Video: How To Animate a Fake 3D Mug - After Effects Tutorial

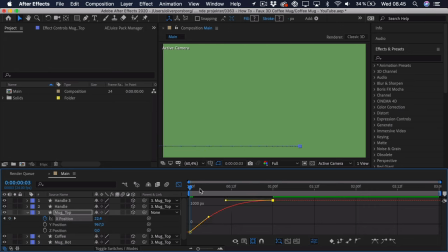So we'll try and preview this. And as you can see, this works okay. Maybe it's a bit too slow. So we can just go ahead and drag this keyframe in a bit.
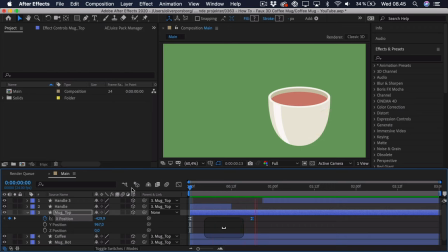Try and preview it. And this is all about tweaking.
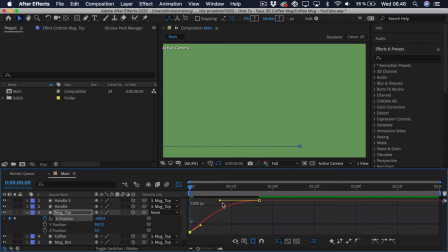So maybe it moves a bit too quickly at the start, a little too much easing at the end. It's really all about tweaking. So let's see how this looks. This could actually work quite nicely.
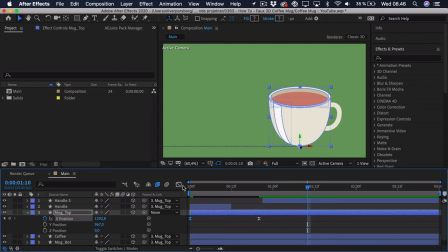But again, it takes some time. If I was actually animating this project on my own, I would most likely use around 5 minutes just to get sort of the speed and intensity just right. So this is something you have to play around with, of course. Maybe also we can do a bit of offsetting with the handle. So we have to make sure that we grab all of the handle layers, the two handles at the top, that is, and then we have the handle at the bottom.
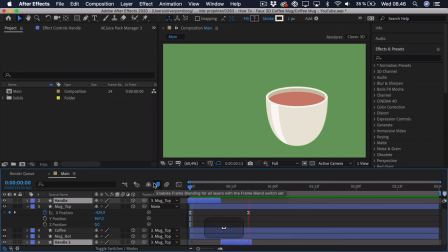And maybe this should happen a bit quicker. So this could actually work fine. I quite like the speed, and given the circumstances that I don't have the 5 minutes to sort of sit and tweak this, this is good for now.
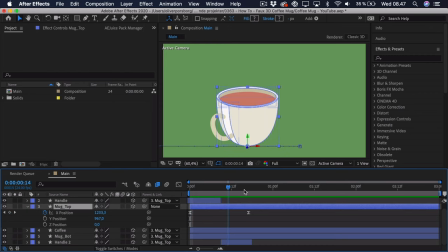So we're going to animate the rotation of the mug. That's also why we have put the anchor point or placed it at the bottom. And we sort of want the rotation to start right before the mug stops. So you have to imagine there's quite a lot of force on this mug when it gets thrown in.
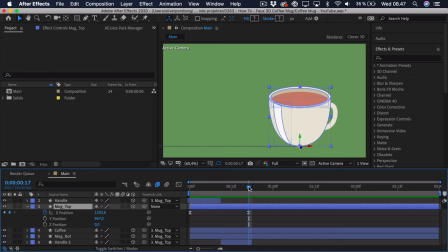And as the friction starts to stop the bottom, it will also react by sort of tipping a bit over, so it almost falls, and then tipping back and forth. You can try to do this with a glass of mug in real life and sort of get a sense of the feeling of weight and how it will react. So we go a bit before it's at the end of the animation.
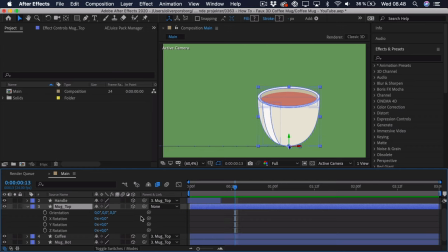Then we press R as in rotation, and we have to work with the set rotation. So place a keyframe and just press U so we can actually see what we're doing. Then when it gets to the end, we want it to be tipped a bit.
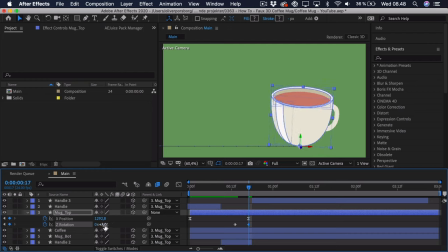Not too much, because you have to imagine that it would fall over if it's tipped too much. So maybe 3 degrees should be fine. We can go ahead a bit. And now you have to imagine that we have to inverse the rotation, but also it doesn't have to be as much, because over time that force will sort of decrease.
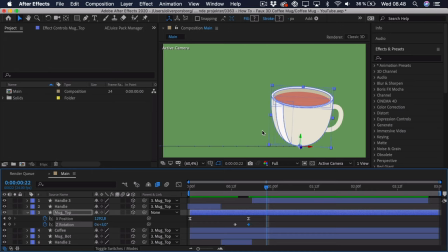It won't be the same rotation all of the time. Then it would just sort of sit there like a pendulum forever. So maybe we can go for something like -1.8. And for the next one, the timing will decrease, as the timing and value will both decrease, so it doesn't stay and do the same motion.
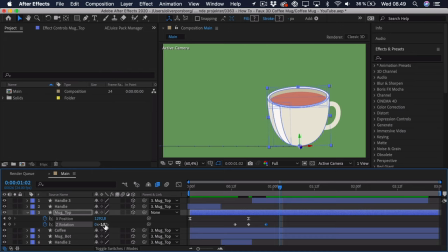This time we'll go quite a bit lower, in the sense that we'll go for maybe 0.2. And then for the last one, which is the shortest amount of time, the shortest interval, we'll just go for 0. And if we select all of these and press F9 to ease them,
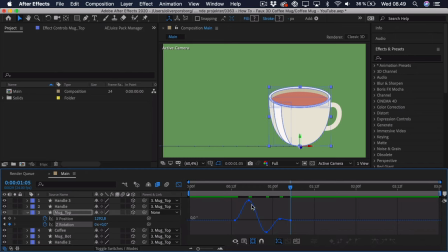we can go into the value graph and you can see that we have this sort of pendulum movement, but it's decreasing. And you have to imagine that it should decay exponentially. So that means that it will decay a whole lot at the start and then decay less and less.
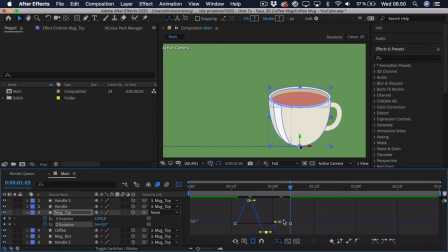So we might have to do a bit of tweaking. So you can imagine this sort of decay. And the easing is quite simple. Again, we'll just try and match these handles up.
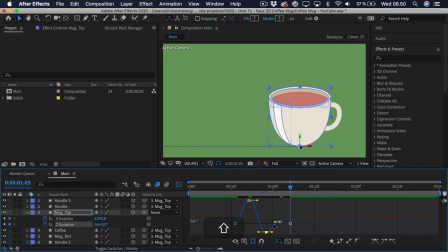So it's quite quickly. And we'll try and take a look to see if this feels right or if we need to do some adjusting. That's always what animation is really about. It's about getting that sense of feeling for animation and how things should move according to physics and such.
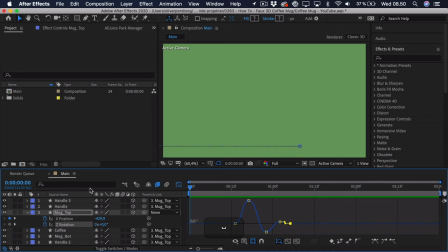So if we play this back, you can see this actually has quite a nice movement. Maybe it's a bit too fast. We need a bit more time between it so it doesn't get that bouncy.